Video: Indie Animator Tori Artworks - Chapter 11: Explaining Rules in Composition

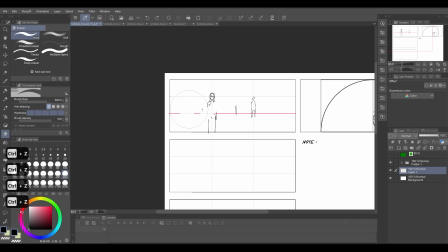253s
So the way you make this a bit more interesting is to add in some, let's say, some of the foregrounds element. So you can start by, let's say, this is the shoulder of someone.
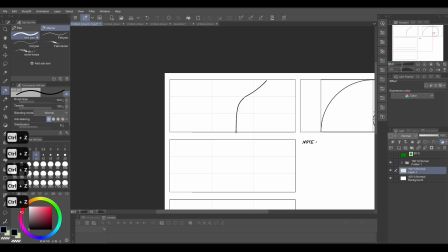272s
You can see this a lot in like a film. You can use like a film composition as well because it's the same rule in the anime composition. So like you can just copy and paste this. If you're already good with the film composition,
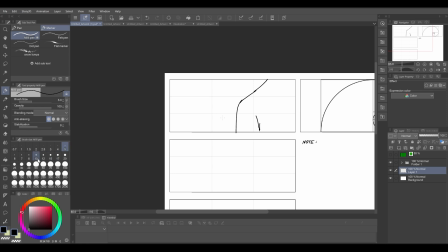290s
this topic will be very easy for you because in my opinion, I feel like it's almost the same. There's gonna be some difference a bit because since when we are drawing, we're not restricted by the rules in like a natural world and the rules of like the camera lens and stuff.
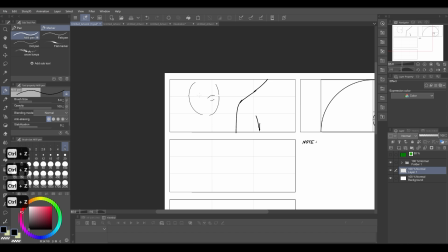308s
So you can go a bit more chaotic with how you compose your work. Let me draw the scenes out.
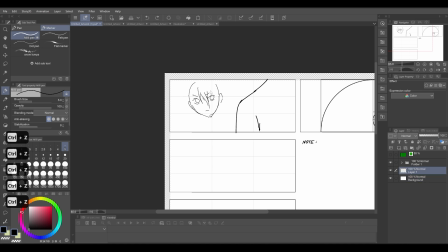I'm not really a good sketch artist,
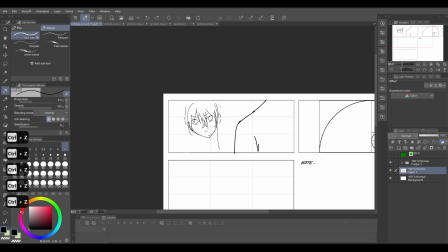337s
so I my sketch might not be very clean and stuff. I usually go very loosely with the sketch, and because I will adjust anything
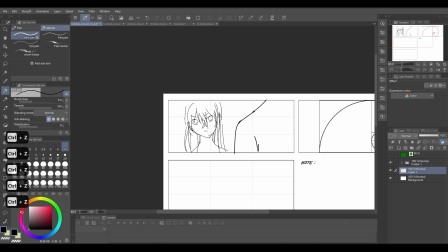351s
later, so my sketch is going to be very messy and very unproportional.
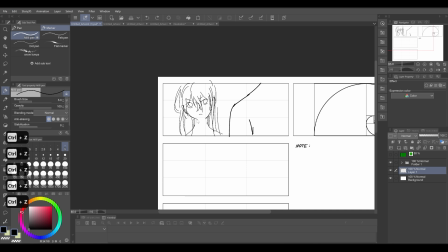358s
Alright, so this is like most basic rules. I usually going to put the eye on the intersection just because the main focus of most of the anime is on the eye. So you can put the focal points or the focal points on the eye basically.
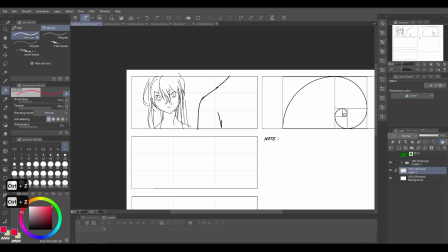377s
And once we include this kind of like a foreground element, now your scene is going to be more cinematic. Plus, it's going to be much more interesting if you do that.
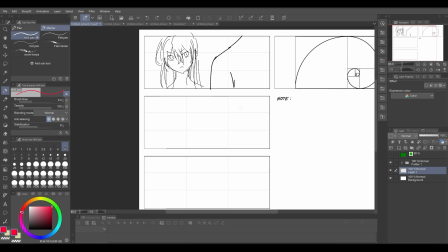388s
And that's why usually my work, let me put this here.
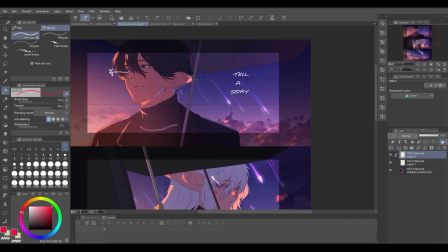394s
Usually my work, I put almost everything on the almost the intersection of the part in intersection basically.
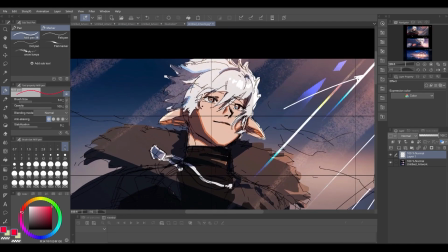405s
Still here. It might not be, you don't really have to like 100% fixed on this intersection.
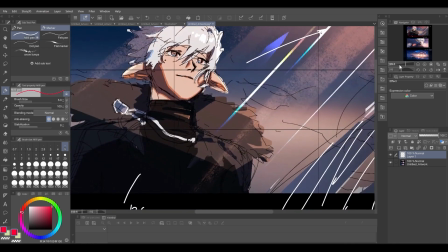414s
You can like move it up and down a bit to make it a bit more natural,
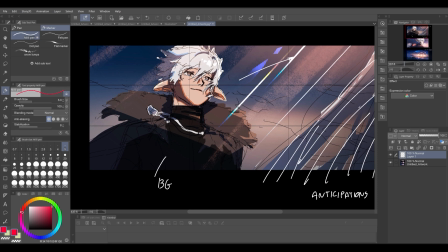420s
because if you like force everything onto like an intersection, it's going to be very forced and it's going to be very rigid.
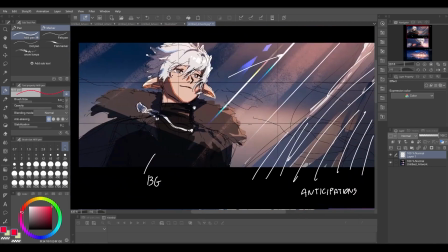427s
So try to like move it away a bit, but try to keep the idea of putting the focal point on the intersection,
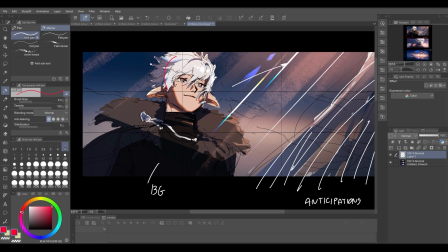435s
since this one is the whole face is almost on the intersection, so it's going to be on the focal points basically. All right, so another thing that you can do
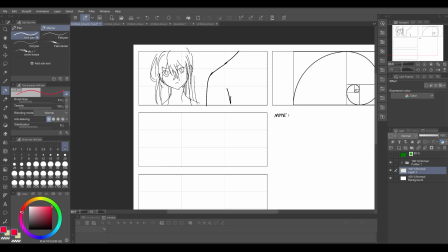446s
is you can tilt your camera a bit or tilt your composition. So maybe you have this like a tilt in your work. Well, you can do that. This tilt is called a dust tilt.
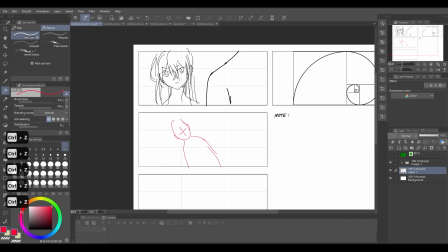464s
It's basically used when like there's like a complications in the scene. So let's say the emotional is quite tense, or there are some uncertainties with the characters. They're going to use this tilt to make it a bit more like chaotic.
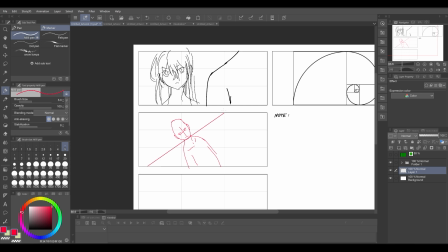482s
And don't forget the horizontal line. Okay, or maybe right here. Yeah, right. So usually I will put anything that is interesting on this point or anything right here too.
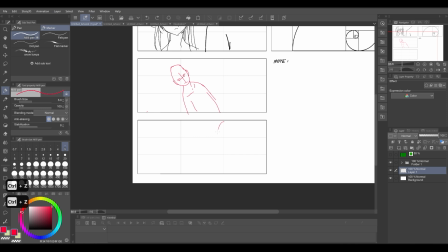493s
You can try to play with it a bit more. You can try to go on the right side and use the eye.